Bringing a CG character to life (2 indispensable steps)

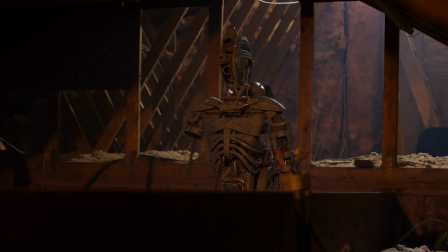0s should probably get that coat checked.
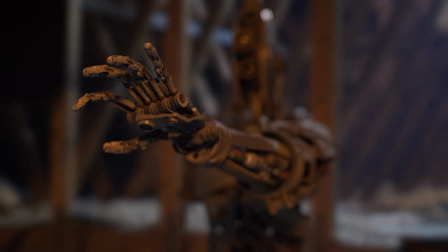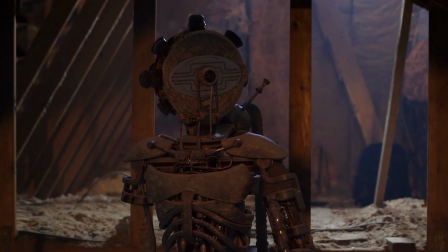11s
Hello, my name is Ian, and today I wanted to share with you two really important aspects of bringing CG characters to life.
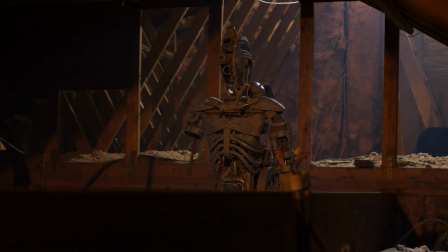19s
And I'll just say it right off the bat, if you don't nail down the motion of the character and the lighting of the character,
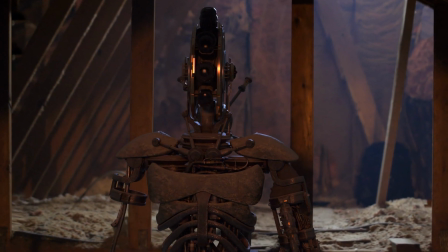25s
very few people are going to be able to suspend their disbelief, and it's going to take them right out of the story.
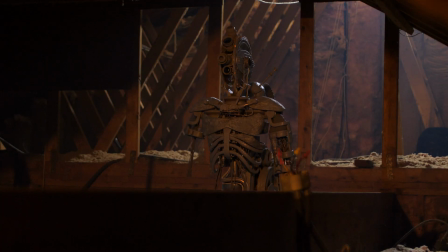31s
So I'm going to hop into a Blender scene here, and I'll break it down for you. Okay, so let's first focus on the animation going on here.
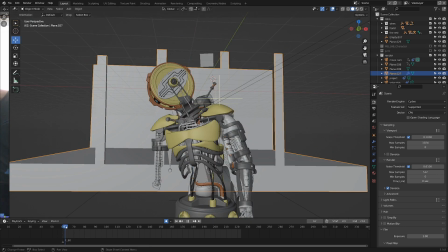39s
As you can see, this character is kind of like powered down or in a sleep state or something like that. And slowly, you can see it kind of comes to life. And it's pretty simple, but I had a trick up my sleeve for this scene.
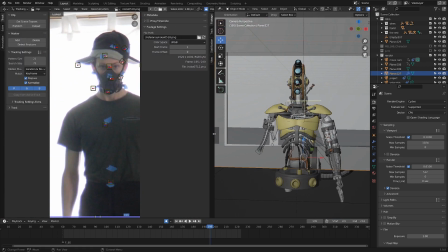51s
And I didn't think I'd be showing this to anybody, so this is why it's so weird looking. But if we open this tab over here, it's a movie clip editor.
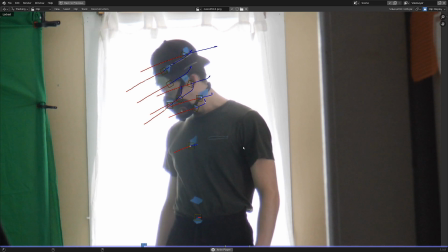60s
And when I play this forward, you can see here I have some reference footage of me doing the exact same movements as my character.
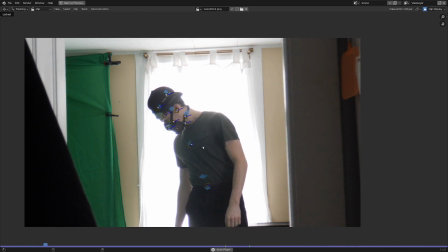68s
And that's actually saying it the wrong way around. My character is doing the exact same movements as the reference footage here.
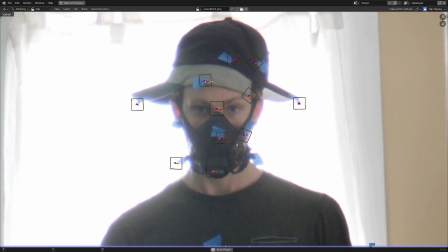73s
And as you can see, I was trying to track some stuff here,
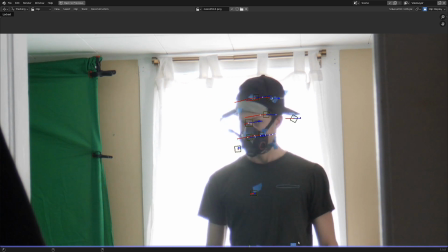76s
so I had a couple of different hats on and a mask and a bunch of tracking markers just so that I could get a nice object track on my head.
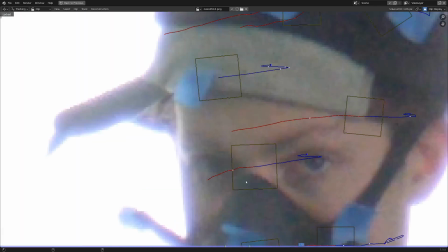85s
But I think doing it right in front of the window made it incredibly noisy and the object track just didn't work.
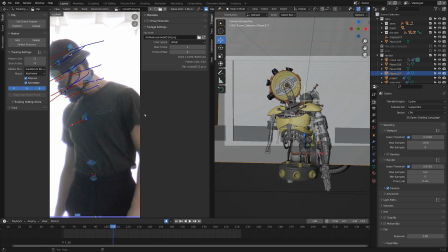91s
So what I did was I just copied the footage looking at that and rotating and keyframing the bones.
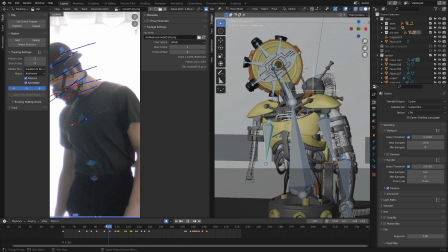98s
Now yes, that is a pretty time-consuming way of animating, but it's one of the best ways to get good results because you can see how things are supposed to be animated.
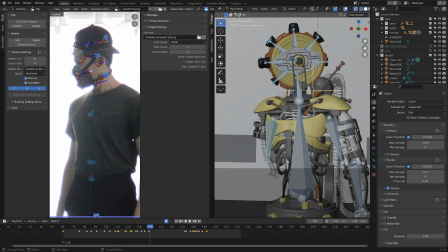107s
And often that disconnect of not knowing how things are moving in the real world is what will land people a poor character animation.
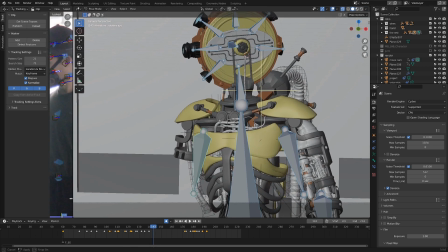114s
Now there's another layer to the movement, and that's often known as secondary movement.
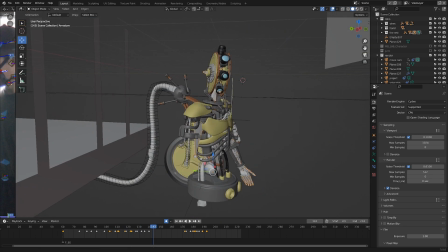118s
Sometimes you can animate that right into the rig, but what I did for this character is I chose to simulate it.
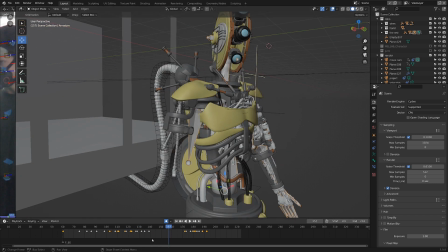124s
As you can see here, there's some kind of pipes or cords along the side of his arm.
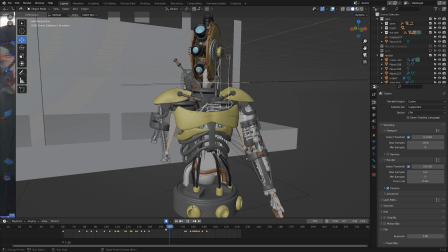130s
Somehow that got ripped off, so they're just dangling there. And these are completely simulated objects.
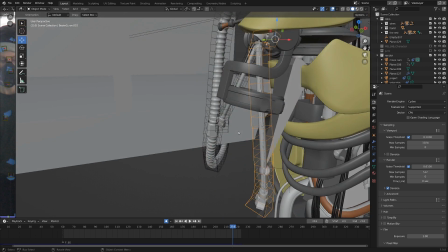136s
And what I did was I had these wire objects parented to curves. I turned those curves into a mesh.
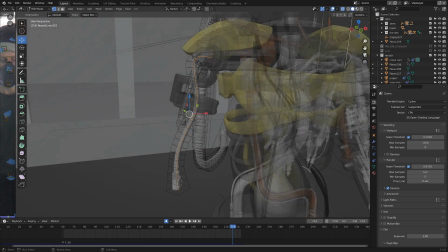143s
And as you can see here in edit mode, this is the mesh that we get. I assigned the first few vertices up here to a group.
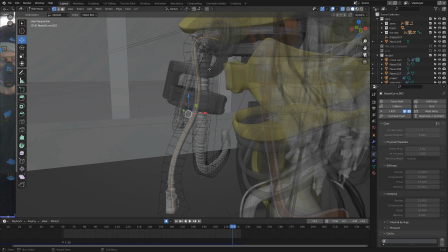149s
And then I turned it all into a cloth simulation.
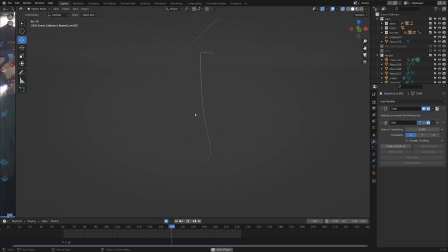154s
And really, if you simplify it here, all this is basically a string of vertices that's a cloth simulation. Now I added a skin modifier to that, and that gave it this solid look.
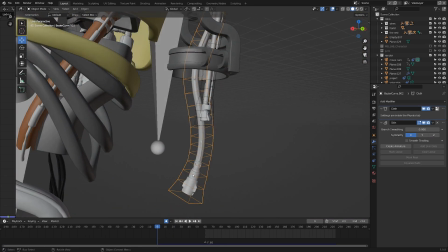165s
And if I go back out of local view here, you can see this complex wire object is following the exact curve because it was parented to the curve.
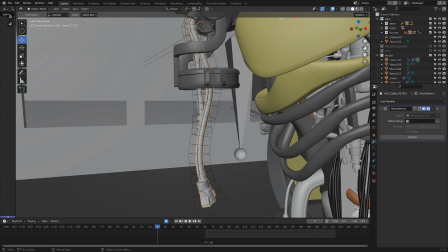173s
But now we can take this object here that has a cloth simulation and select this guy and do a mesh deform.
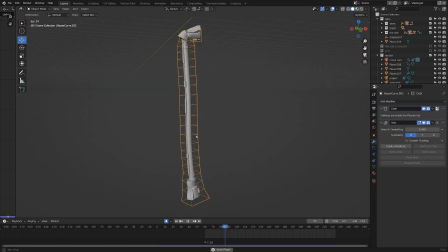180s
You can hit bind here. And now the complex pipe object is moving the exact same way as the little string of vertices with the cloth simulation.
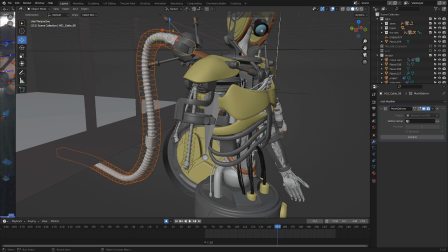189s
Now there was a fair amount of wrangling to that. It didn't just happen all of a sudden, but I think that secondary motion of having the pipes animated
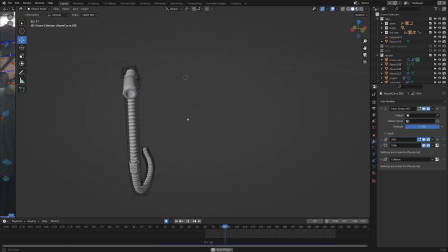197s
along with the keyframe animation of the rig really sold the effect that it was a real character.
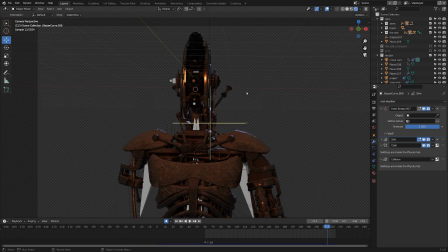203s
And now let's break down the second element. If you really want your characters to look like they're actually in a scene,
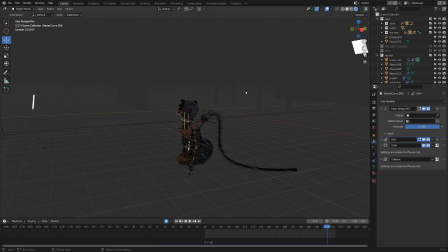209s
then a really important thing to do is match the lighting of the footage to your CG character. Now as you can see here, I have two lights in this scene. One is kind of a back edge light, then there's a front light that's kind of more of an orange color.
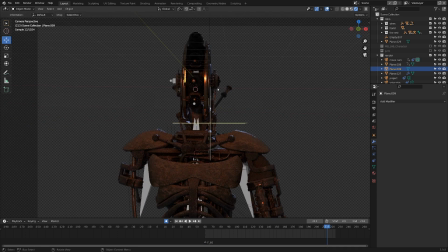224s
And it's really important at this point to look very closely at your footage and at your character, and I spent a lot of time matching them up, matching the color temperatures and the positions.
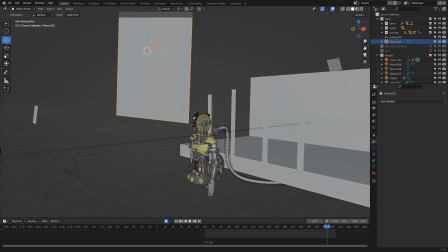236s
And you can see here, I even have this object, which is kind of like creating a shadow on the top part of the character.
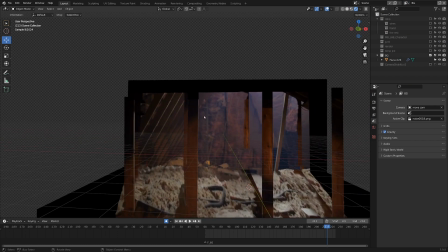243s
And I just thought that would make sense because if you look at the original footage here, there's lots of shadows going on along the top.